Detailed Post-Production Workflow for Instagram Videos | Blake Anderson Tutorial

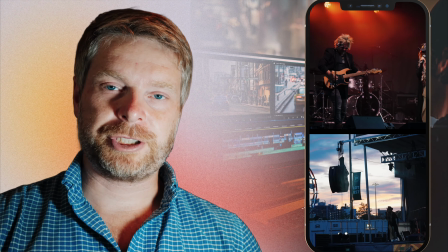But I find if I'm just getting the image quality in terms of ensuring that the clips are color graded,
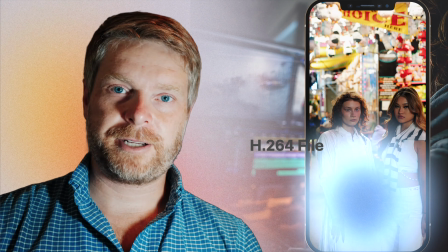and I just export that as a H.264 file, that way it's just much easier to work with when I'm editing.
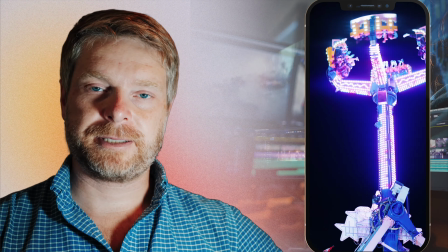Then I'll export it as a complete baked-in image in terms of the color grade,
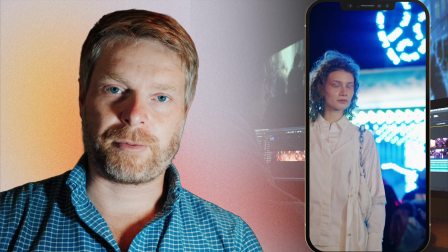and then I will add it to another timeline and another project file and start chopping and editing from there. But the reason why I do that is just because it's easier on the computer, and I find I just want to get the image the way I think it seems like a good image, and then start focusing more on the sequence of the edit. But if I was doing a bigger project, I would likely keep it all flat, and then at the end as typical, you get a color grader or you grade yourself after you've done all the different sequence edits. One thing to mention in my Final Cut workflow is that I'm using their automatic feature.
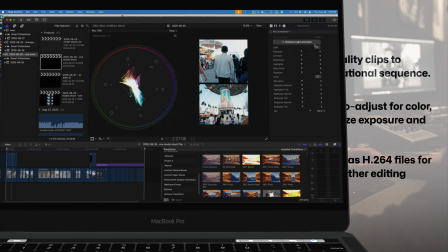You can auto adjust the color, light in the image.
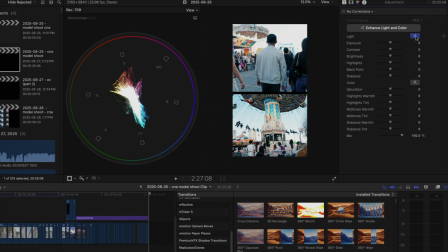It automatically adjusts the exposure, highlights, and the different shadows and aspects of the image.
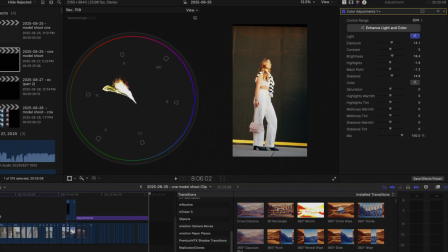And I find generally that does a good job of making sure that the image is its optimal quality. Sometimes you might want to adjust it further, but on top of that, I'm adding adjustment layers.
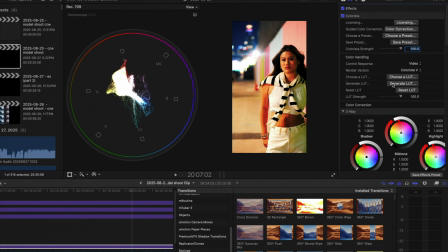Typically, I have about 4 or 5 adjustment layers. And then I'm going to use Maxon 1. So that's my color grading program and plugins that I use.
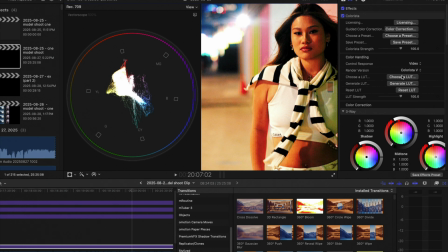And so typically I'm using Colorista as my first adjustment layer and adding a LUT.
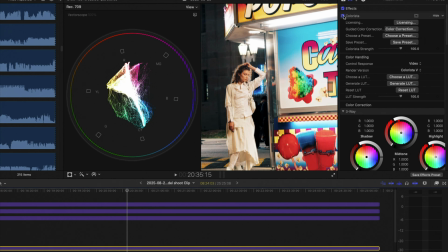So that LUT converts the S-Log2 flat profile to a Rec 709.
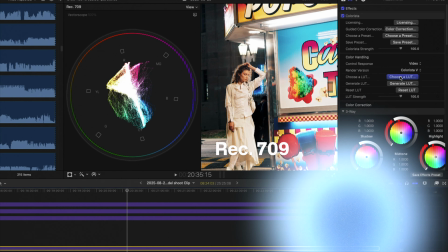And then from there,
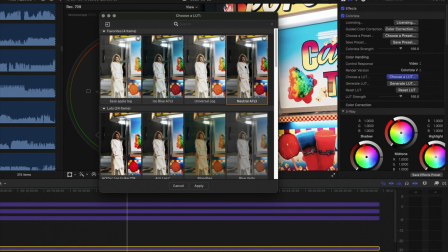I'm also might do an S-curve on the just to make the shadows a bit darker and the darks a bit darker.
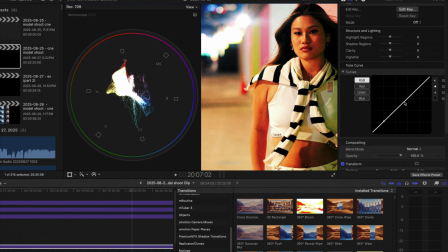And then tend to, create an S-curve where the highlights and the midtones are up a bit. So that's generally a pleasing image in terms of getting the most of the dynamic range of your camera. But you obviously don't want to overdo it, so it's subtle. But from there, I'm adding or actually first, the next adjustment is I'll use Magic Bullet looks through Maxon 1.
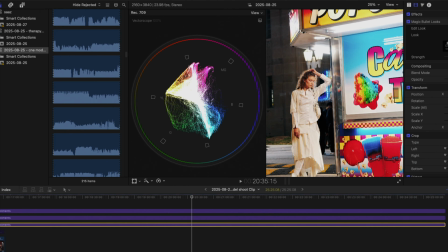And using Maxon 1's looks, I'm going to add the different treatments I want.
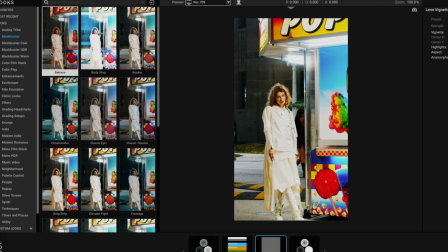Typically, I'm relying on Blockbusters. They have 3 options and 3 categories of LUTs that add different adjustments to your image.
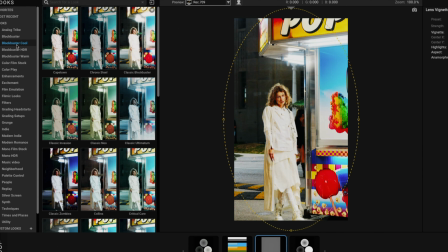Typically, I'll rely on one of their presets, and then once I'm out of Magic Bullet looks,
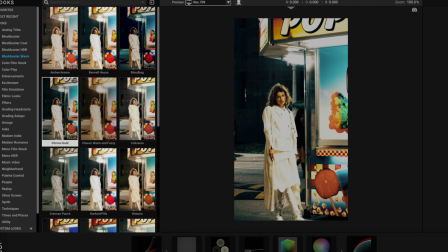I'll tend to dim down the strength of the Magic Bullet looks, just because you don't want it to degrade the image too much. I find that the subtler the better, so typically I'm relying on maybe 20 to 30% or sometimes even lower. And then from there, I'm going to add to my third adjustment layer is Mojo.
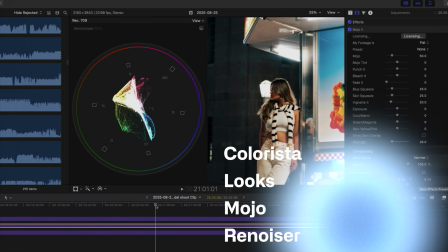So that's another plugin from Maxon 1 in their Magic Bullet suite of tools.
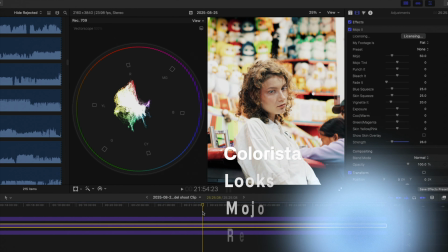And Mojo just adds a nice, cool,
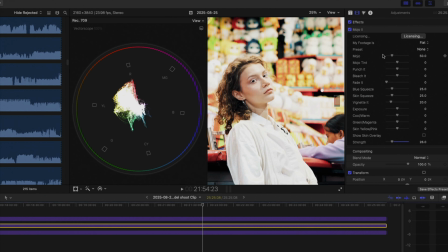I would say cinematic and film look that gives a very good teal and orange look to your image. And from there, I'm also then finally going to use Renoiser. So Renoiser is a plugin that I add to the 4th adjustment layer.
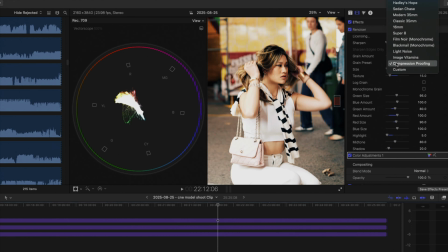And that way I can add impression proofing. That way when I'm exporting it, it does its best, I think, to really create a bit of,
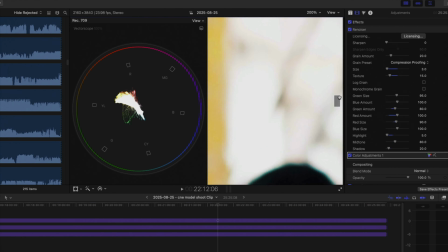I guess it adds noise and allows you to sharpen the image more so that when you are compressing it finally to,
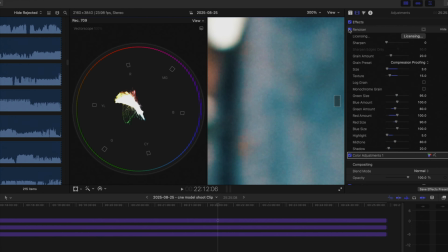I guess, Instagram, right,
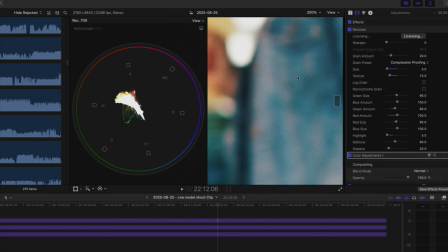then it's doing a pretty good job of baking in some of the static the noise in the image so that you're getting a sharper image. So that is just to kind of explain generally my editing workflow in terms of how I'm first color grading the image. I'm getting the best shots and then cutting to the best shots. And then once I got a composition and I like those different shots, I will export it with those 4 adjustment layers.